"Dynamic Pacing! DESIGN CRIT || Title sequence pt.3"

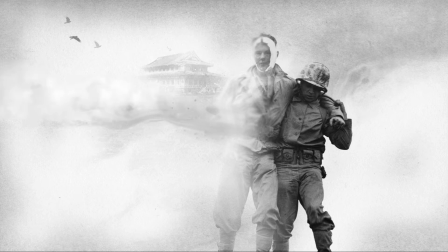[16:12]
And doing that by using our basic design stuff, like setting these guys in the foreground by putting that building behind them and making sure you can see his
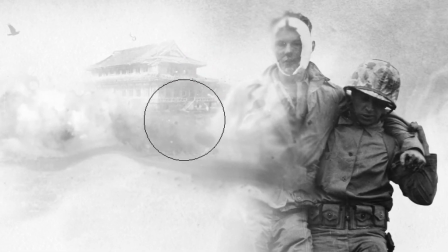[16:20]
fairly bright arm in front of it by darkening that side of the building just enough to delineate the edge between them with a slight contrast
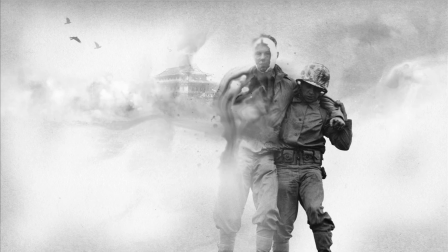[16:28]
in values. Now, I'm fairly quickly going to undo that because I think this guy's arm is a good place to have him start melting away. But that's kind of how it goes. At any given moment, I'm going to try something and see what happens.
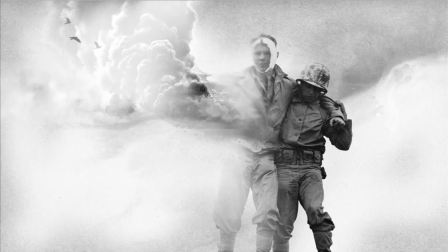[16:41]
I don't necessarily have a strict plan on this one. I'm just finding it as I go by keeping in mind my general goals.
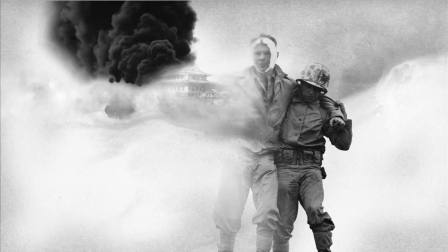[16:48]
I know the basic story of the sequence and where this needs to fit in it.
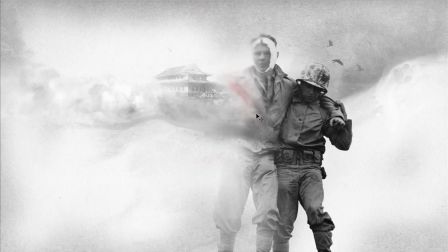[16:52]
These guys should be the focus, and any other details should support the idea that they're fading away, as well as ideas about the chaotic aftermath of the battle. So I want to find cool ways to convey that, and He-Man in a Santa hat is super cool.
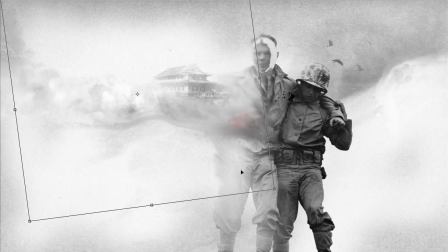[17:07]
That's pretty obvious, but I'm not... Get out! I have to find cool stuff that fits this story. And I think these Japanese houses from that era are appropriate, and they're working. And I like the idea that they're wrapped in the smoke and aftermath that's literally bleeding off of these broken soldiers.
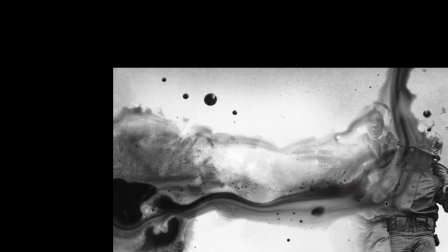[17:24]
In the collage logic of this whole sequence, that makes a poetic kind of sense.
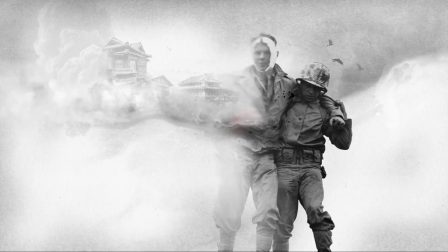[17:30]
All the while, I'm crafting each little bit with attention to the visual hierarchy of the frame. I've decided I want these guys to be the focus, so I don't want any of these other elements to be more prominent.
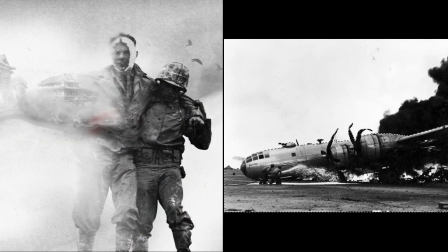[17:42]
This crash plane is an awesome idea, but I don't want to overwhelm the frame with it either.
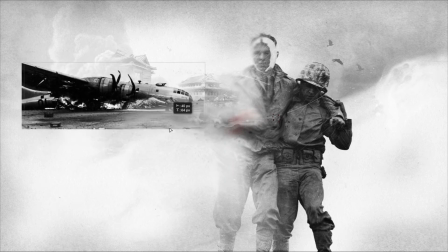[17:47]
It can still be noticeable. Maybe I can make it second in the hierarchy.
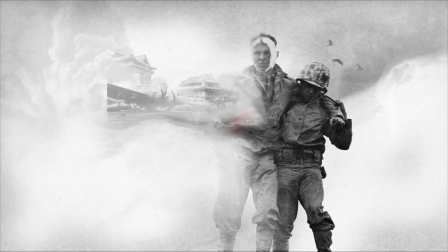[17:52]
So you see these guys first, then maybe you notice the plane, and then kind of spot the houses. So to do that, I've scaled the plane down and faded out the dark parts so it doesn't stand out so much. It still has enough of the signifying details to tell you it's one of those old bombers, but I'm obscuring parts of it in smoke.
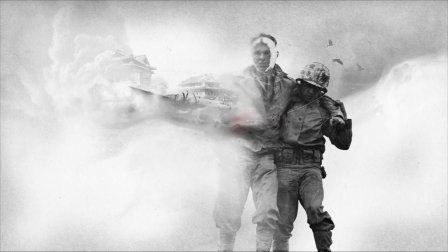[18:10]
Same with the houses, they're even more faded, more obscured by smoke. I'm dialing the elements up and down based on how much prominence I want them to have.
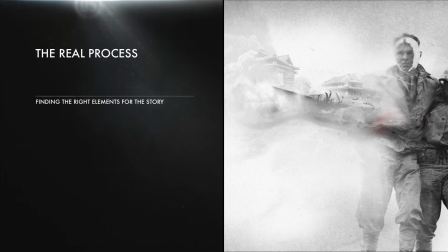[18:21]
It's this constant process of finding the right elements for the story, extracting and highlighting just the signifiers that matter most out of them, and treating them each in a way that tells the viewer's eye what's important. You're going to shape those elements by toning down certain qualities,
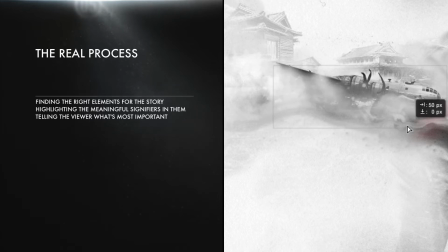[18:38]
defining and amplifying others, and maybe adding new qualities to them that they didn't originally have.
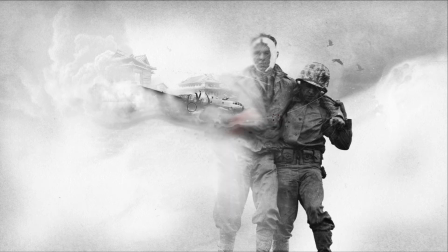[18:44]
In almost every case, you have to work with them like that because you need them to do something just a little different than they were meant for. And as you're fussing with all that, you'll be noticing the changes going on in the frame, and some of those changes may spark new ideas.
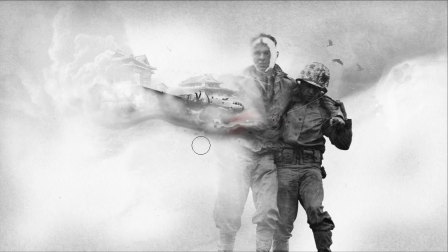[18:59]
My favorite example of that is that while fussing with all the fiddly little bits of working this plane crash in, I keep thinking that these smoke plumes look just a little bit like wings.
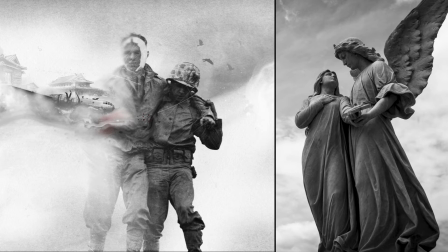[19:09]
And I'm like, angels? Is that a good idea? That seems kind of cheesy, but birds?
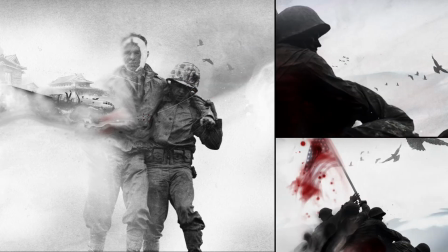[19:17]
Interesting. We already have birds in a bunch of these frames. Ravens. Can I somehow work that in?
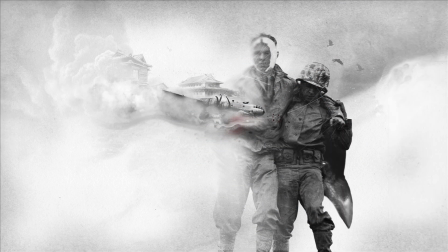[19:23]
Again, without making it scream for attention? Why, yes. Yes, I can. And then it just takes balancing out its qualities to make sure it's really low on the hierarchy. No one needs to see this, but if they do, it's pretty cool. I really like this.
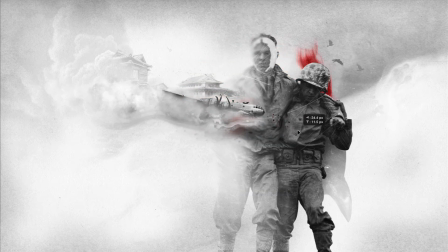[19:38]
And finding it while playing doesn't need to be your process all the time. It's just something to fall back on when you're not completely sold on what you have in mind. Or when you thought you had a great idea and it turns out to have been an empty hole hidden behind that mental blind spot,
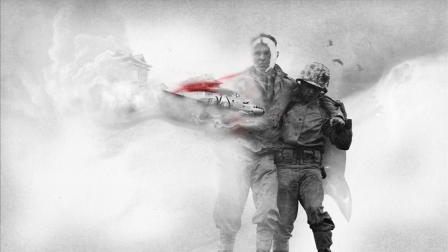[19:53]
this sort of playing can help you develop incomplete ideas and take them further than you'd expected. Like personally, I wouldn't really come up with something like this just by brainstorming. It really takes seeing the actual forms and working with them and investing the frame with lots of little ideas that come together over time.
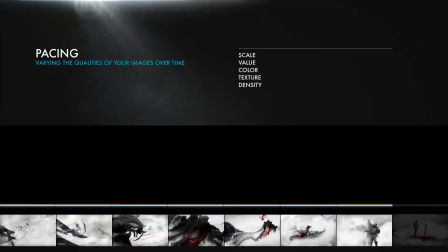[20:10]
And as for the sequence, I feel like these guys are a little big, but maybe that's okay.
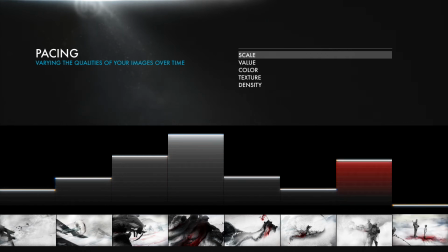[20:17]
We'll see how it stacks against this last frame, which I'm aiming to make the simplest of them all.
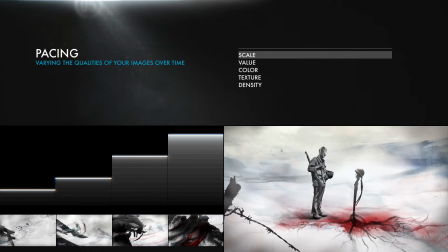[20:22]
I want to make it even more stripped down, feel more barren.
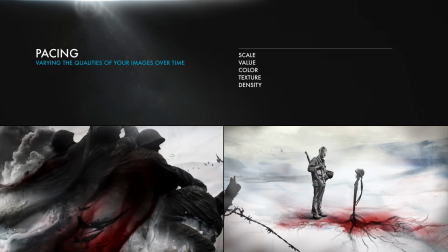[20:26]
Just like I took this frame and focused it on these guys, I want this moment to be really important.
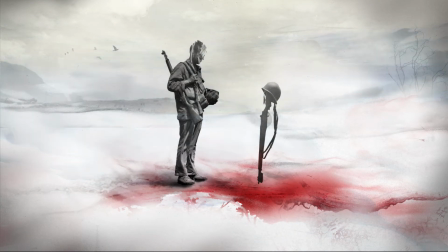[20:32]
And it tells you a lot all by itself. Although I think if any frame is going to make use of the root theme, it's going to be this one.
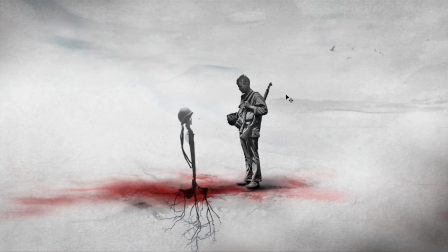[20:38]
I'll still make it really subtle, but this is the one frame where it really makes a certain kind of sense, so I'll leave it a bit more visible.
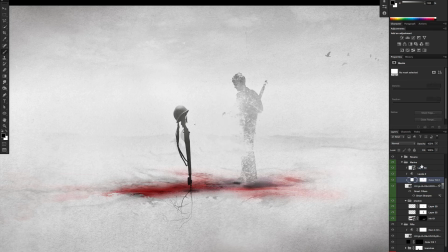[20:46]
But mostly I'm just going to strip it back and highlight these central elements.
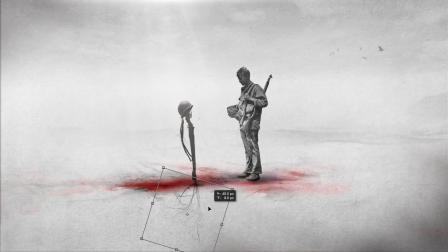[20:50]
And it looks like things could be even a bit smaller at this point in the sequence, turning this into an extreme wide shot, like the camera is pulling out, which is nice.
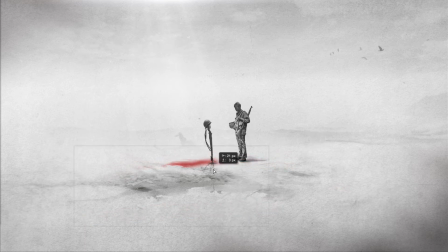[21:00]
And with things so sparse, the red doesn't need to stand out nearly as much. I can also push the background toward brighter values. This frame is so simple that as long as the central image is clear, it's mostly about balancing out things like scale and value and all that so
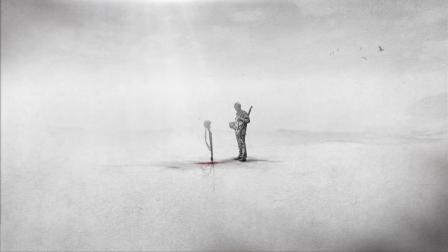[21:16]
that this frame plays its role in that emotional arc that I'm trying to create.
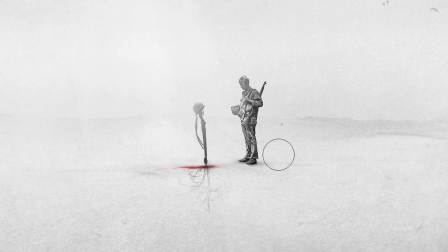[21:22]
So in terms of pacing, it's going to be a quiet end. This is also the perfect place to use those inks, as long as they're not too bold.
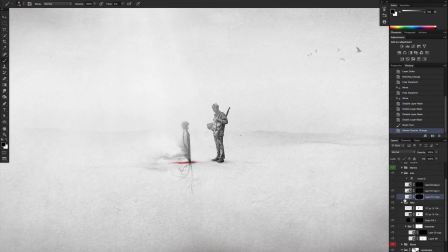[21:30]
I mean, the whole idea of these soldiers draining away on the battlefield, or however you read that metaphor, is kind of perfectly encapsulated here.
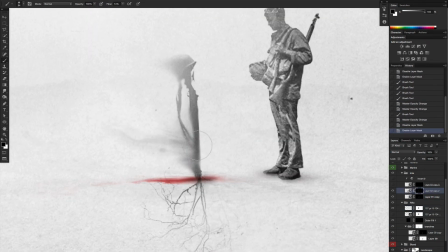[21:38]
This is sort of the apex of that idea.
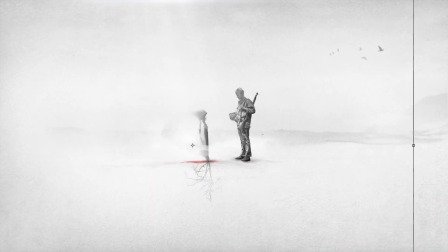[21:41]
And having already established it in previous frames, I don't need to be too loud about it here, which is great.
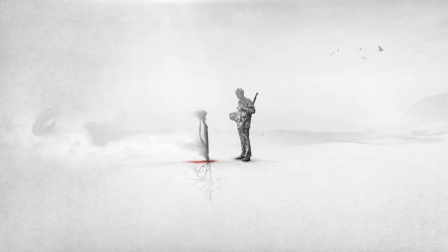[21:47]
I think that's a really fitting end to the series. So now that that's adjusted a bit, the size of these guys is more apparent.
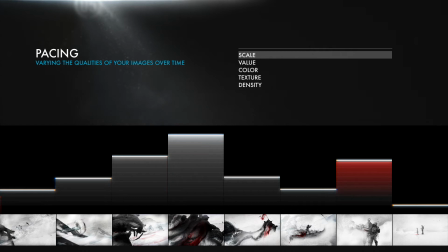[21:55]
And having a bump in scale here might not fit the original plan of having a very simple arc from small to large to small again,
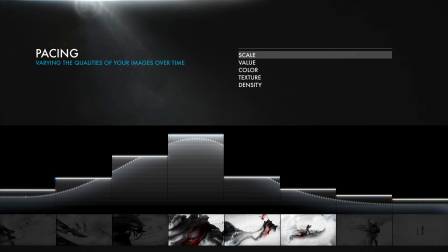[22:04]
but I actually don't mind it. I don't think that progressively backing out of the large elements in the climax to this small figure and
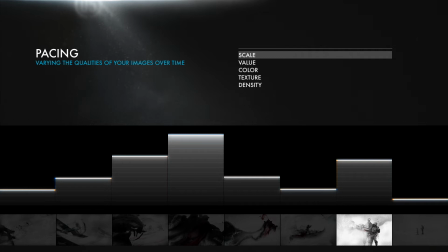[22:11]
then increasing scale again to see these guys better is necessarily a bad move. Again, this was a really simple roadmap, mostly for the sake of demonstration.
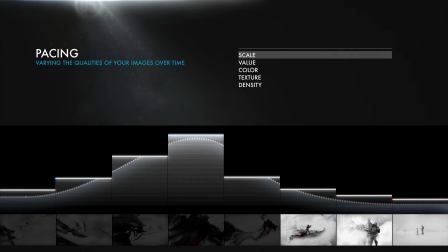[22:21]
But in actuality, having these shots sandwich this shot is nice.
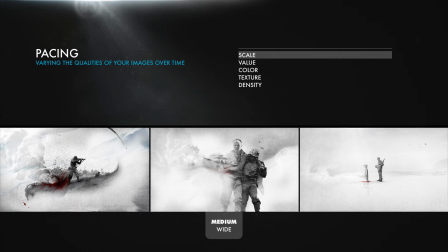[22:26]
In film language, we're inserting a medium wide shot between two extreme wide shots.
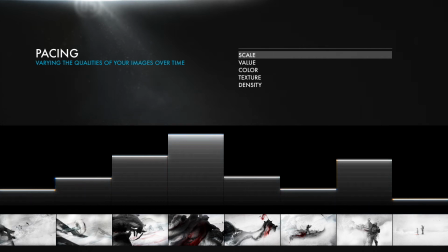[22:32]
So pacing-wise, it provides a little variety to the shot selection, but without being chaotic or jarring. And I think that actually works. So now we can do some final tweaks, and I'm scanning over the set and certain things are popping out to me.
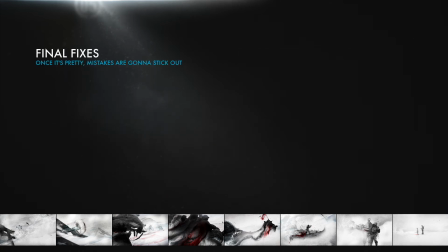[22:47]
You know, some things are only going to seem obvious once you see all the frames together.
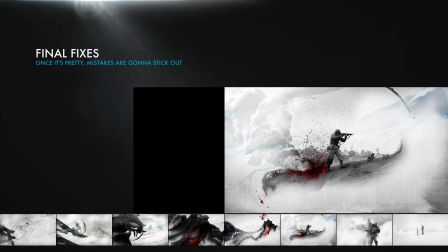[22:51]
And I see this guy as a hiccup in the story because he looks like he's fighting pretty fiercely, but I think the battle is over at this point. And maybe we just need someone who looks like they've already been in a battle and come out the other side.
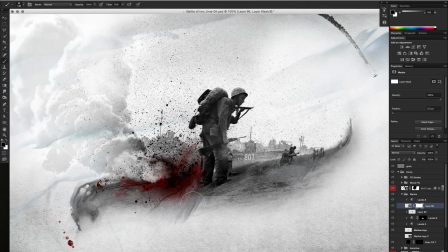[23:07]
Now this guy looks tired and like his feet are just sunk into the ground, which is actually a lot more fitting at this point in the story.
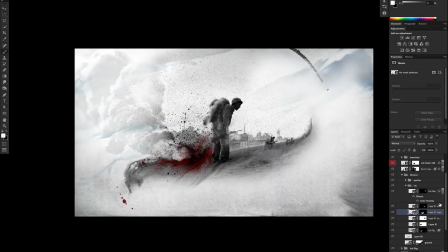[23:15]
It's also a little opportunity to use the roots in a smarter way, although just like elsewhere, they're going to be way down on the hierarchy.
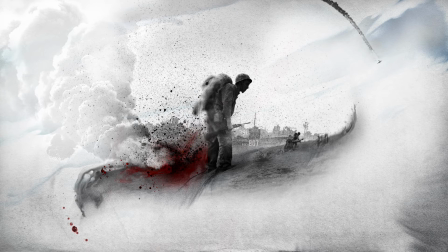[23:22]
But that still looks good, and it makes so much more sense for this beat in the story.
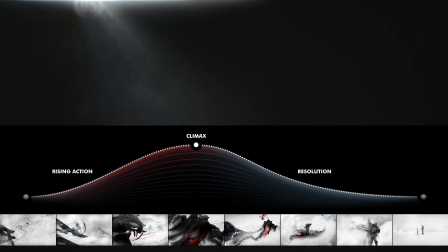[23:27]
And then another subtle story point is that in this frame,
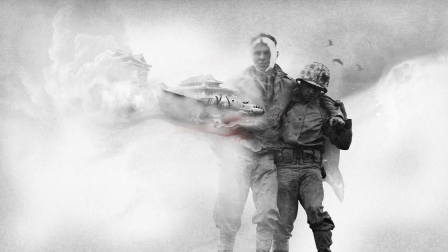[23:31]
I want this guy just a little bit more faded out, like he's already lost to memory. You know, these are the kinds of things you just spend a little bit of time adjusting once you see the whole sequence together. And coming back to them sometimes gives you some fresh ideas and insights.
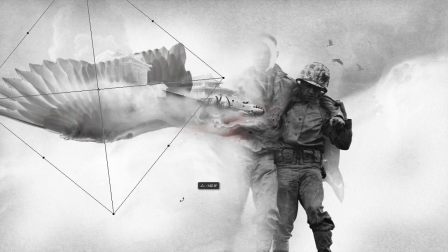[23:47]
Like, I just wanted to see how subtly I could work in this wing idea.
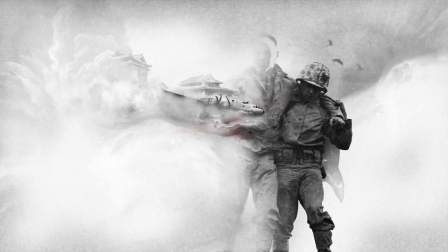[23:51]
And I think this is the kind of thing no one's going to notice unless they've been looking at it for a bit, which is great.
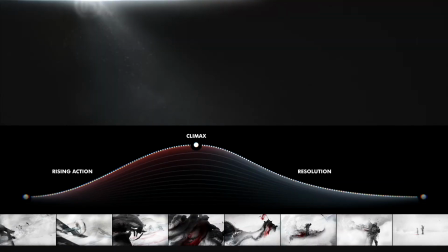[23:57]
This is actually one of my favorite frames in the set. If we were doing this for a job with a deadline, there probably wouldn't be much time left at this point, so it kind of becomes like triage, where you sort out what needs fixing the most, and you may have to go at it quick and dirty. Way back in the first frame, two things stick out to me.
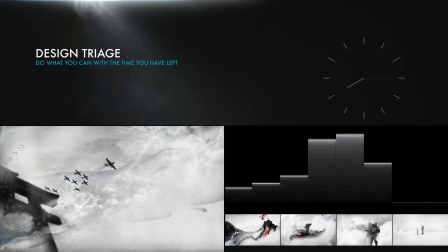[24:16]
First is that thematically, I don't want to use the inks to show things draining away so much just yet.